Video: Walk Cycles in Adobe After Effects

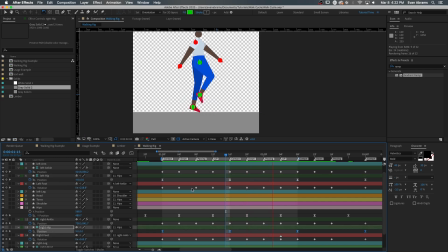8:13 Notice we don't have to set any keyframes on those hip controllers either. So those are pretty good. Maybe I'll just ease those so that hip switching is a little bit easier. A lot of your walk cycle's attributes and the feel of it are going to come from making these tweaks. While we're thinking about the hips, I want to show you something interesting here.
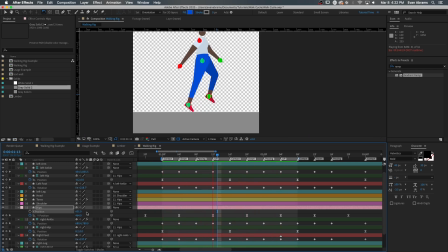8:28 This is a fairly even walk, but if we simply take the hips and move them forward, look how much more purposeful the walk seems. And then how about if I take the hips and I move them backwards? How does that feel different? We're lucky with this IK system that we can change some individual components and have these changes kind of
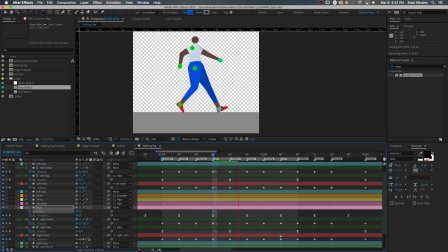8:45 propagate throughout the rest of the system without needing to redraw the rest of the frames that have all these changes. I'm just going to undo that. But another thing I wanted to show you here is that we can offset these layers. I said a few steps ago that I'm making sort of more poses than I need. Now I'm really easily able to slide the layers back and forth.
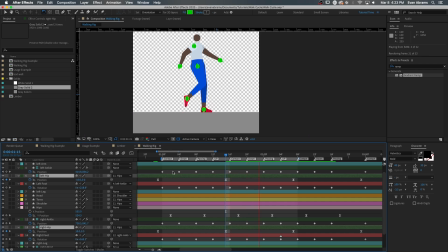9:03 So if I want the hips to move first and then the ankles to move, I can just offset the keys by sliding the layers that way. Setting keyframes off like this can make this feel more fluid and organic and more human. And it's an easy way to add a bit of personality to your walk as well. I won't get into things like double bouncing or a strut or like a jaunty step.
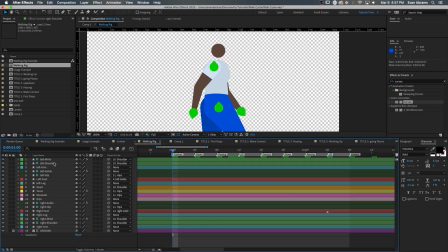9:22 This video is just to cover the basics. We can get into more advanced things later. With the legs doing their thing, it's now easier to get the rest of the body working the way we want.
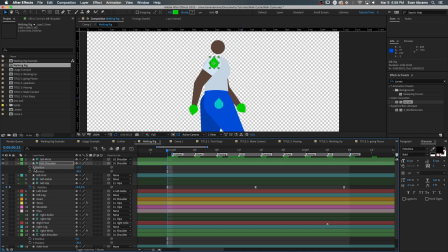9:31 I'm going to start with twisting the shoulders, going opposite to the hips. So as the closer hip controller moves forward, like the left hip is getting ahead, I'm gonna pull the closer shoulder controller back.
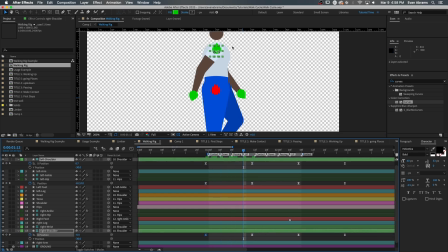9:42 Then we're gonna keyframe the opposite reaction as well, and then we'll copy and paste those changes down the line and across to the other shoulder.
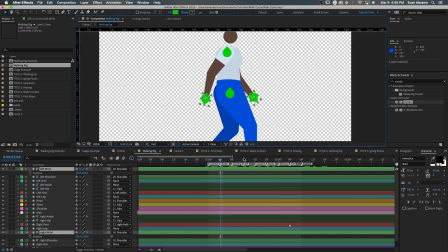9:49 Now we come to the arm swing. Richard Williams suggests that the widest pose for the arm swing is the down pose. So working off of that, I'll do the closer arm first, swinging from the down pose to the other down pose, and adjusting the motion path with the Convert Vertex tool.
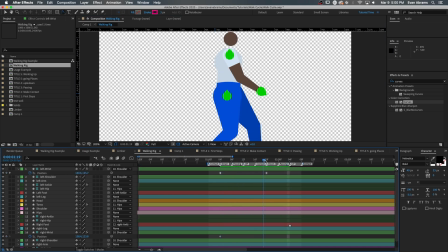10:05 These should be eased, of course, because they are swinging objects. And you may even consider parenting the wrist controller to the shoulder controller. Doing so will make the arms more rigid and realistic, but keeping them free will let you have more stretch and play with the limbs.
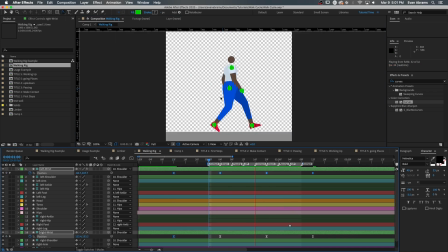10:19 Now at this point, the rest of it's all refinements. Easing, little tweak there, little nudge here, getting things into the specific alignment you want for each pose,
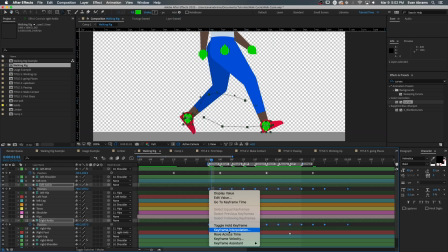10:27 and working the motion paths and keyframe eases so you can get it just so.
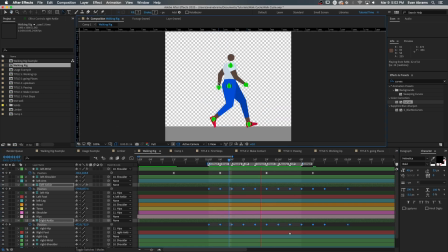10:32 It can be quite a process of refinement, so let's skip ahead to the next kind of technical bit you might do.
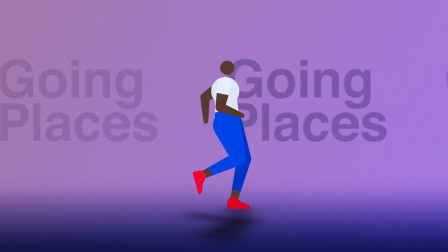10:37 We probably want to see this person walk somewhere, right? And please keep in mind, we're not going to talk about coming to a stop or going from walking to running.
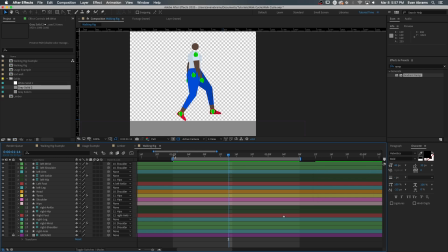10:45 That's going to be another video. Let's just get one foot in front of the other first. I'm going to start, though, by dropping a couple markers on this comp's timeline at the left contact and then the next left contact. So if we looped these markers, we would have step, step. Looks good to me.
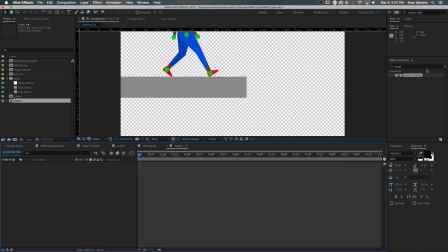11:00 When I drop this walk cycle pre-comp into another composition, those markers are going to be there too. So I'll do just that.
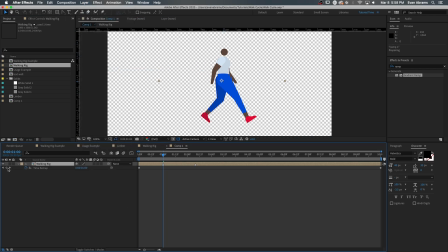11:06 I will then enable time remapping for this layer. Then I'm going to set keys at those marks that I made and delete the included keys. Now I shall simply use the loop out cycle, the default mode of the loop out, to make this loop forever. Now we've got them walking in place. Very nice. If we want them to move ahead, we need them to move at the right speed.
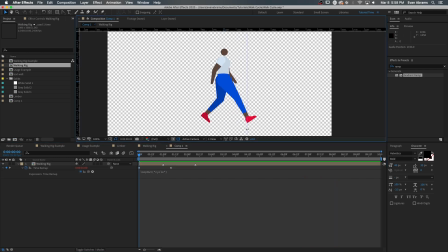11:26 So I bring the playhead to the contact pose. I set a keyframe on the position of this comp.
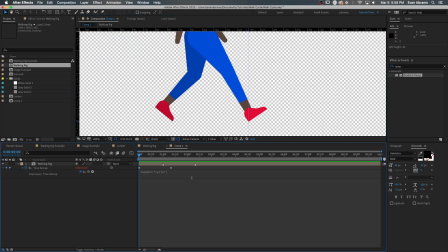11:31 I'm also going to drop a guide down so I know where that heel is, where it's stuck to the ground, where it strikes. Then I'm going to move ahead in time to the next contact point when this foot is about to leave the ground. Now I'm going to move the layer to the correct spot as indicated by that guide.
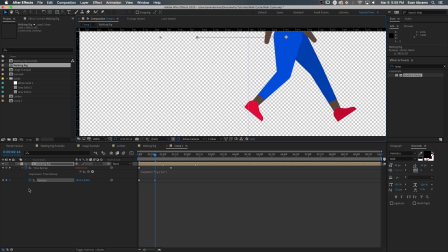11:47 It's here to help me kind of get the distance down. And then finally, I'm going to use another loop out, but this time use the continue argument so that the layer will simply continue moving in the direction and speed that these two keyframes are indicating.
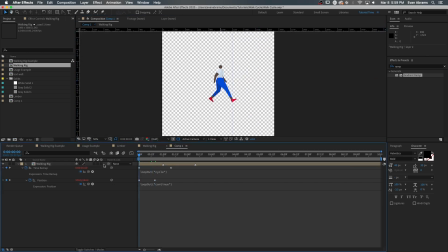11:58 That looks pretty good to me. You can get close and you may need to do some bumping and smoothing to get it perfect, but usually there are going to be other things going on in the scene, so it's not going to be hyper noticeable. You might also need to work this backwards to move the world around the character.
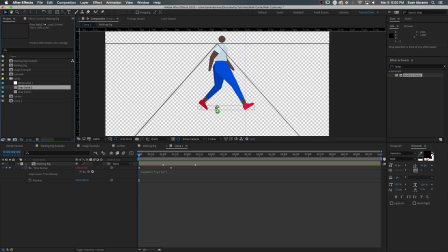12:12 So if we're going to leave this comp alone, undo, undo, undo, they're just going to walk in place, and then I'll put a layer here under the character that I want to move its position.